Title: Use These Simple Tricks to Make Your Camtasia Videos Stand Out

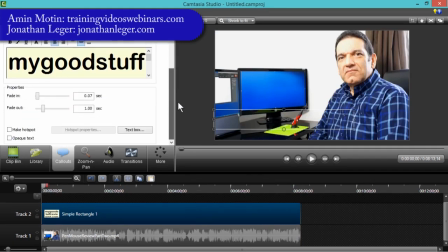Now, there is something else to be aware of, which is that on these callouts, you can have a fade in and a fade out, and these are normally automatically set for you with whatever settings you had before. I'm going to turn them down to nothing and nothing, and you'll see why.
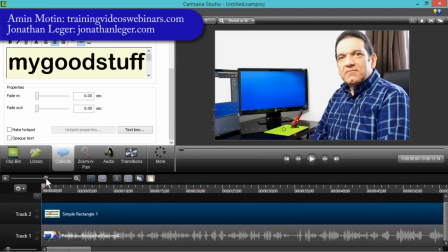Okay, so that means it will actually come in immediately. Right, so there we go.
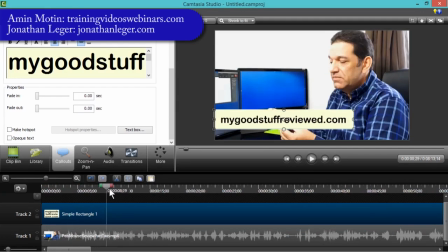As soon as the video starts, I've got the My Good Stuff reviewed. So far, so simple. This is a static lower third. It will do the job. It will show the viewers the website. It can give them your name, that kind of a thing. But let me show you something else.
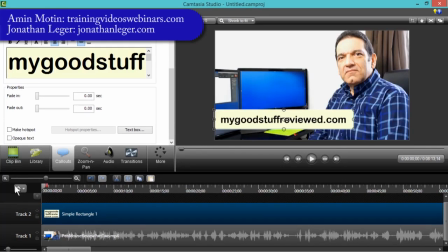If I want to make it a little bit more like a traditional lower third on, say, a news program, I can add an effect, and I click on More here, and then click on I click on Transitions.
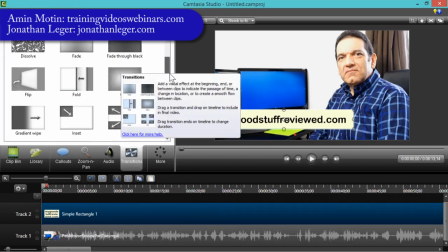And what I'm looking for, if I scroll down, is this thing called a gradient wipe.
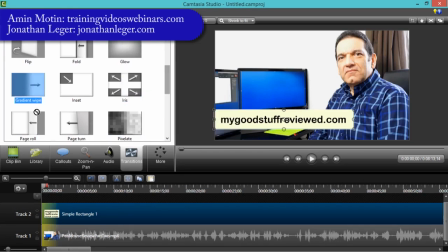This is quite nice. If you just click and drag it onto the beginning,
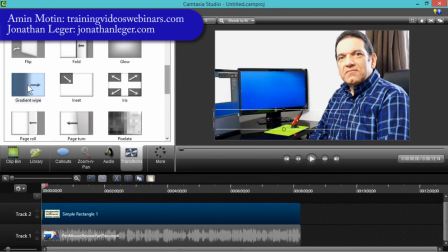let me just zoom out so I can get to the end very easily, and then click and drag to the end, and what I'm doing is just kind of dropping it there on the rectangle. This is track 2. By the way, you can change the names here to remind you what the tracks are, so let me just do that.
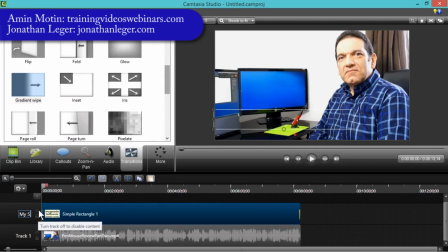So this track is going to be My Site Lower Third. So as I'm working, I can remember what I'm doing. It tells me what the track is. So let's actually play that, and hopefully there'll be enough bandwidth for you to see this.
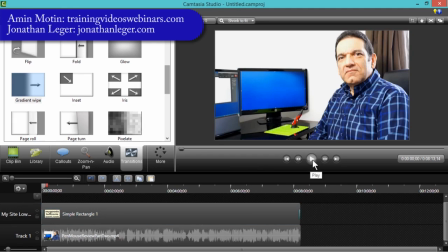And this is how the video would start, and then the lower third is going to wipe in. It's quite a nice effect, very simple, takes literally seconds to do. So let's play that now. So there you go.
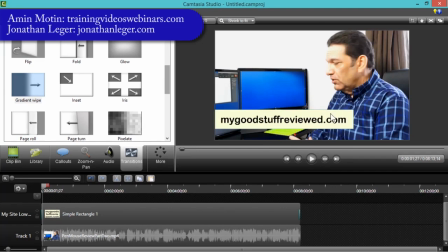So that actually came in, and it attracts attention. So at the very start of the video, I'm attracting the attention of the person watching and telling them about my site immediately. I don't even have to mention it or say it out loud. That lower third has done it for me.
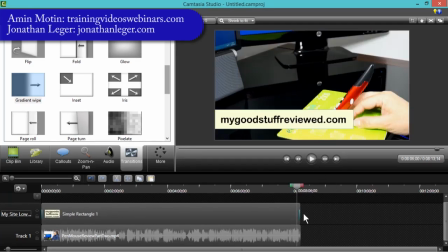At the end of the video, it does the reverse because I dropped in that gradient wipe again. Just watch this. And so as we get to the end, the lower third will disappear.
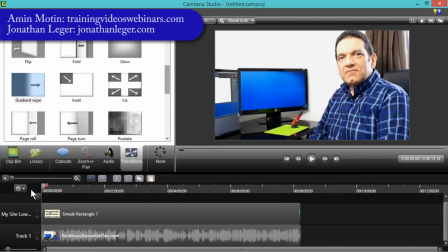Now that's fine. For the entire length of the video, we've got a lower third, and it comes in nicely at the beginning, zooms out nicely at the end. if I want to vary the information throughout the entire video,
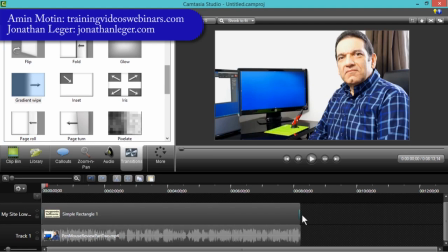for example, I may want to introduce myself, what I can do is just drag this. All I've done is hover over the end of the track. I get the double-headed arrow there, as you can see, and I can drag this to wherever I want.
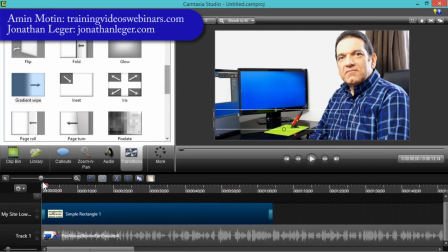So let me just zoom in so I can be a bit more precise. Let's say after 10 seconds. So I'm at about 10 seconds there, yeah. Actually, it wants to be further down than 10 seconds.
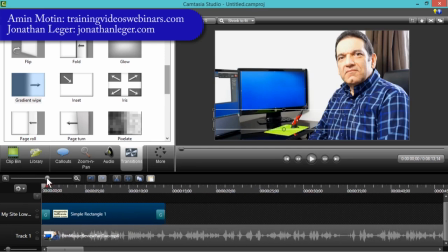Yeah, so at 10 seconds, which was actually there, so not quite right.
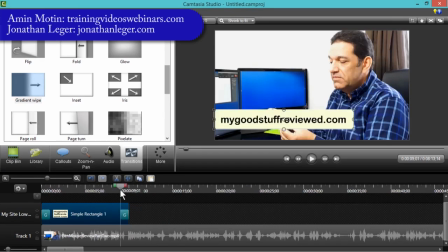There we go, 10 seconds. At 10 seconds, it will fade out.
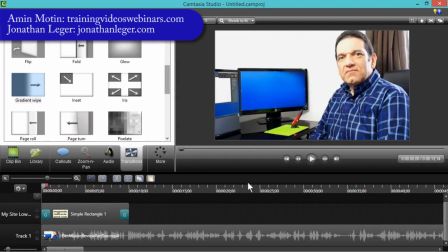So now I've got nothing on here, no lower third. So I've introduced my website, and then after 10 seconds, it will fade away.
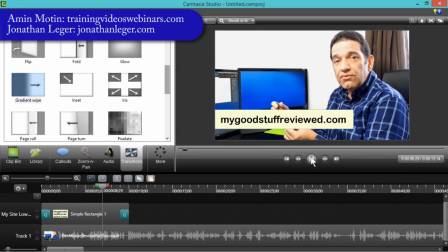There's a very quick and easy way to reuse this to make as many lower thirds as I want to, and I'm going to show you that in about 2 seconds or so.
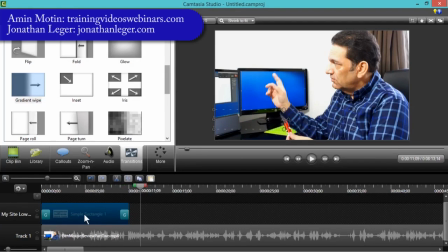So highlight your rectangle, the one that you've just formatted. You've got it the way you like, you've got the background color the way you like, you've got the position the way you like, everything's the way you like it, the fade in at the beginning, the fade out.